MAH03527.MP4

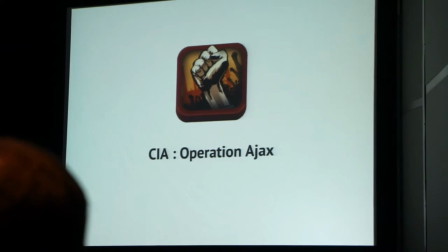So I'm going to go ahead and switch now to show you guys some of the app. I'm going to pop the audio here as well.
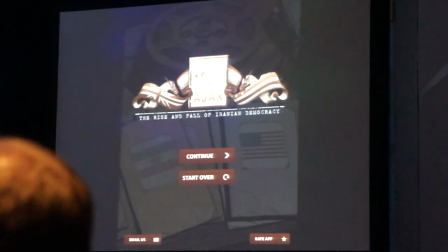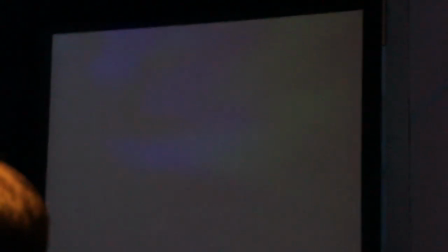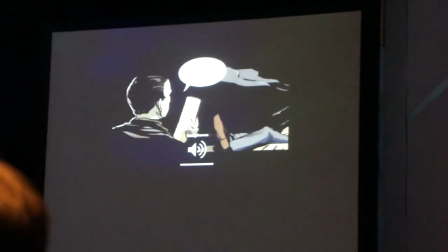It sounds awesome. So I'm going to go ahead and just give you a little bit of a tour of how all this stuff actually works together.
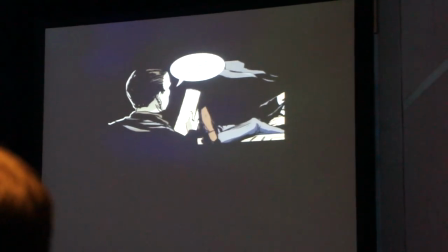So you can hear sound. Basically, every time I tap to advance, the content's going to reformat itself, and the music's going to change ever so slightly.
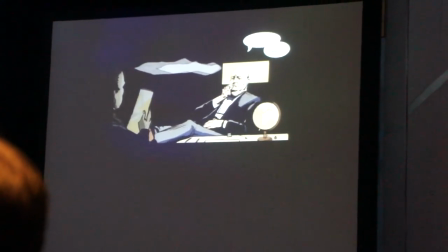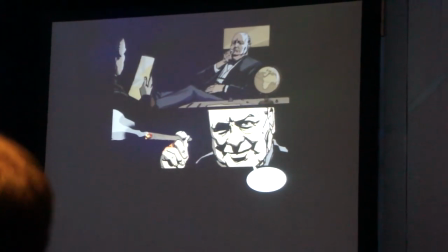So you can actually go forward and backwards.
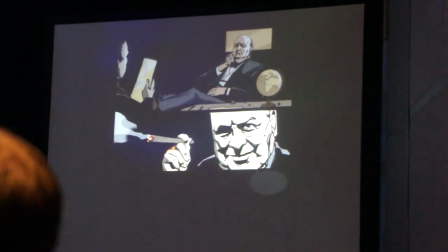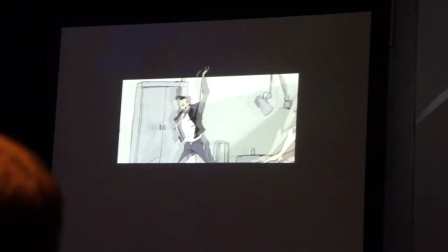And so it creates this really kind of magical experience where what you're trying to do is, make sure the content is sort of dynamically recomposing itself every time you advance the story.
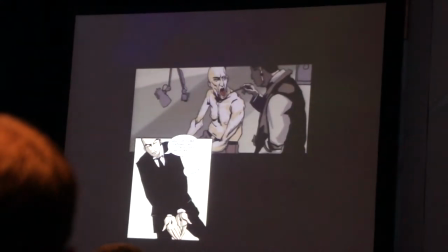And so when two panels are on the page, I want to make sure that you're focusing on the next piece of the content.
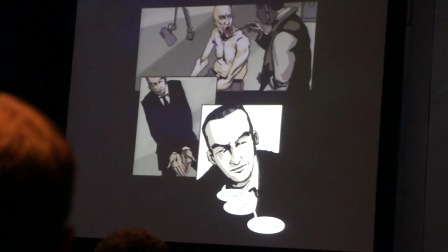This panel comes up from the bottom because the motion of that panel is sort of bottom to top, and then the next panel comes in right to left.
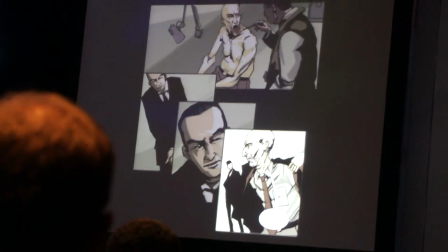And so every page sort of had a dedicated animation approach to making it work correctly.
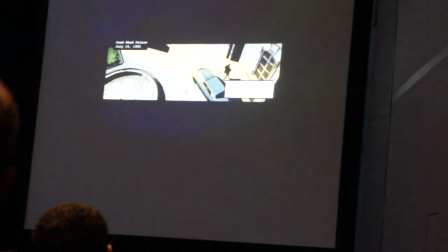This is a scene between Milsidek and the shot. I'm not sure how many people are familiar with the actual story of Operation Ajax, but this is sort of a showdown between these two men.
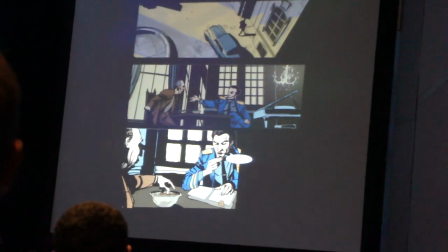But I want you to pay attention to both the sound and the motion if I kind of just sort of gradually tap through this.
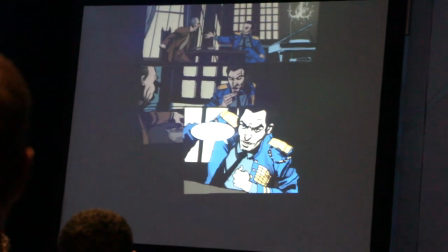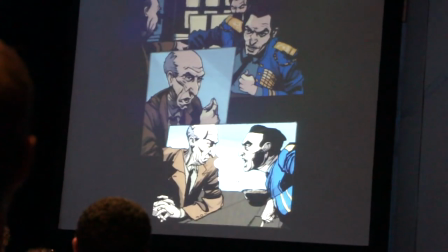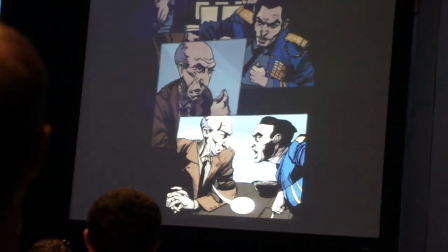It's ever so subtle. Every time you tap, you want to get a little bit of a payoff. Ever so slight.
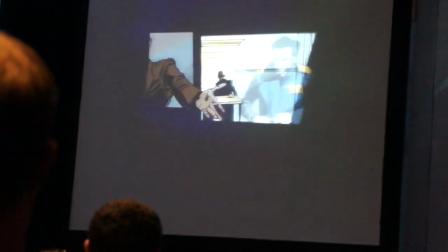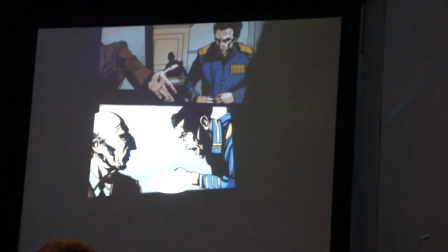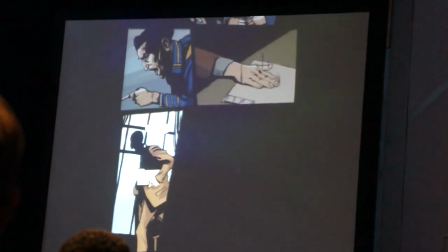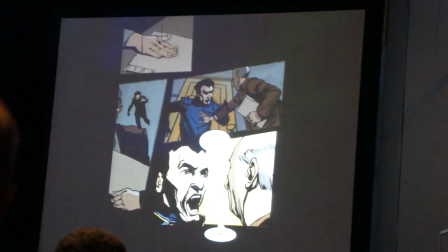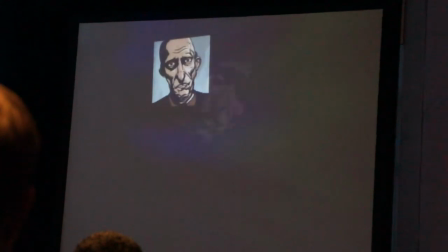So this is one of the most interesting pages to me in terms of what you can do with a dynamic composition.
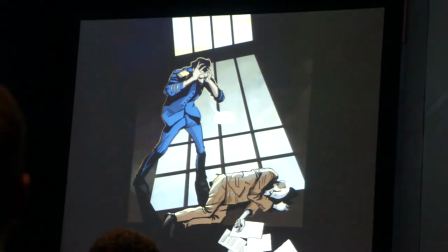You can kind of turn stuff on and off as you proceed through the story.
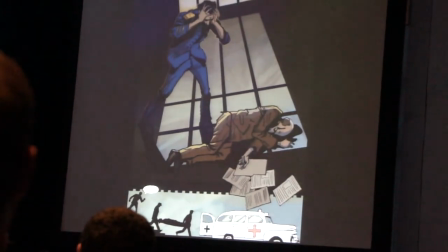So you have a little bit of an audio cue there, and then it sort of leads you into the next panel. So there's all sorts of different ways to play with language of film, but actually maintaining a reading experience the entire time.
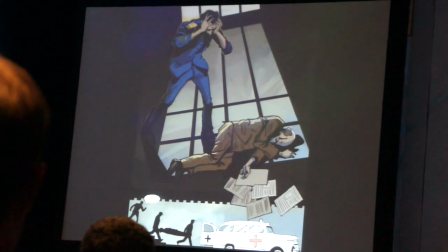Because at any moment when this thing pauses, you're actually just reading basically a dynamically changing comic composition.
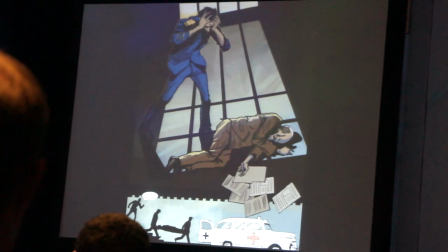Also watch the paper here as I exit the page. You see how they rotate ever so slightly?
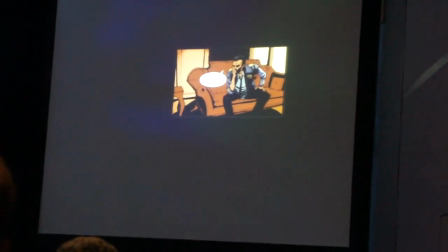So this whole world is actually built in 3D, and I'll talk more about that towards the end. It's unity directing this entire experience.
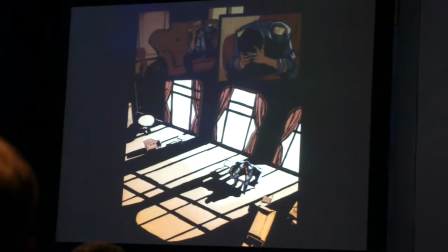So for me, one of the things I got to play with as a creative director is how to create an animation system and an experience that actually honors the reading of comics.
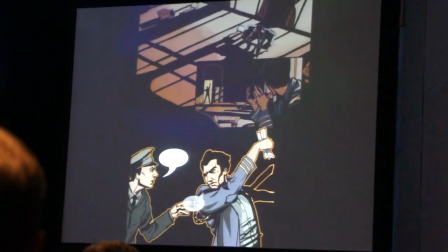There's another side to this whole thing. It's a historically accurate story, and we want to layer an information in a way that made the story come alive and be sort of impactful as an actual historical story.
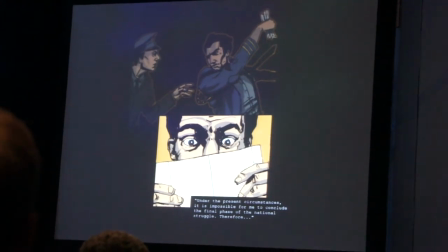And so occasionally while you're reading, you'll see stars appear that allow you to pull up additional information. And so here you can actually look at this document and navigate it on the page.
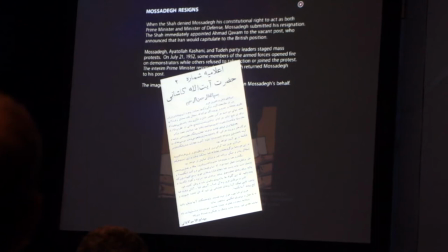We didn't want to overload the reader with stars on every page. There's a real challenge to find a balance. But if you want more information about key moments, you can actually dig down a bit deeper.
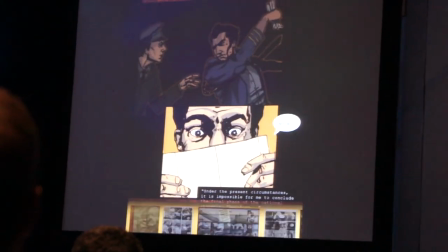And I fast forward to a couple of other pages here just where there's some really cool moments in the story.
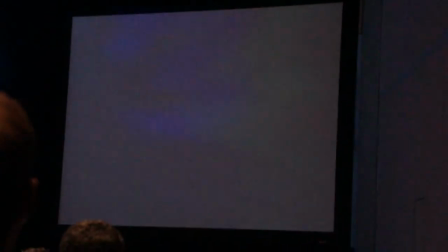This is one of my favorite pages in terms of animation.
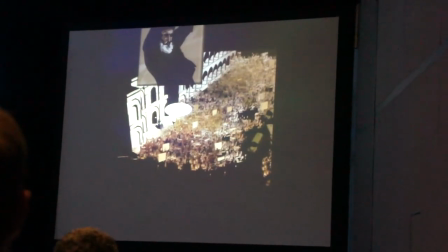This is Ayatollah Kishani rallying up a crowd of Sitaranian citizens but mostly I get back in power.
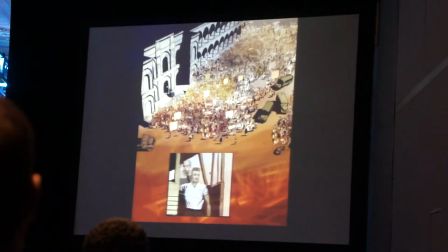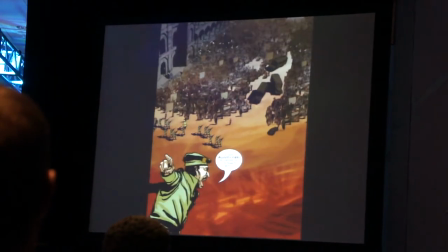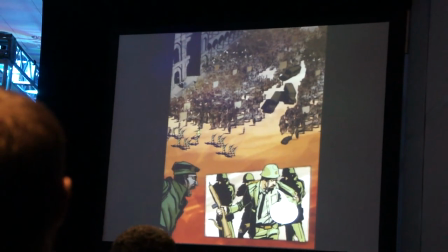The rogue guardsmen show up, and this guy is ordered to shoot on them, and he refuses and takes off his uniform.
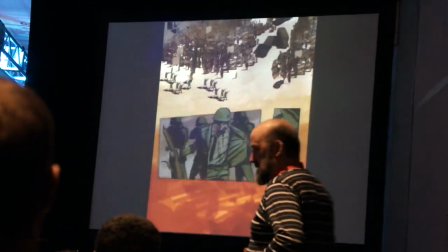And he sees a...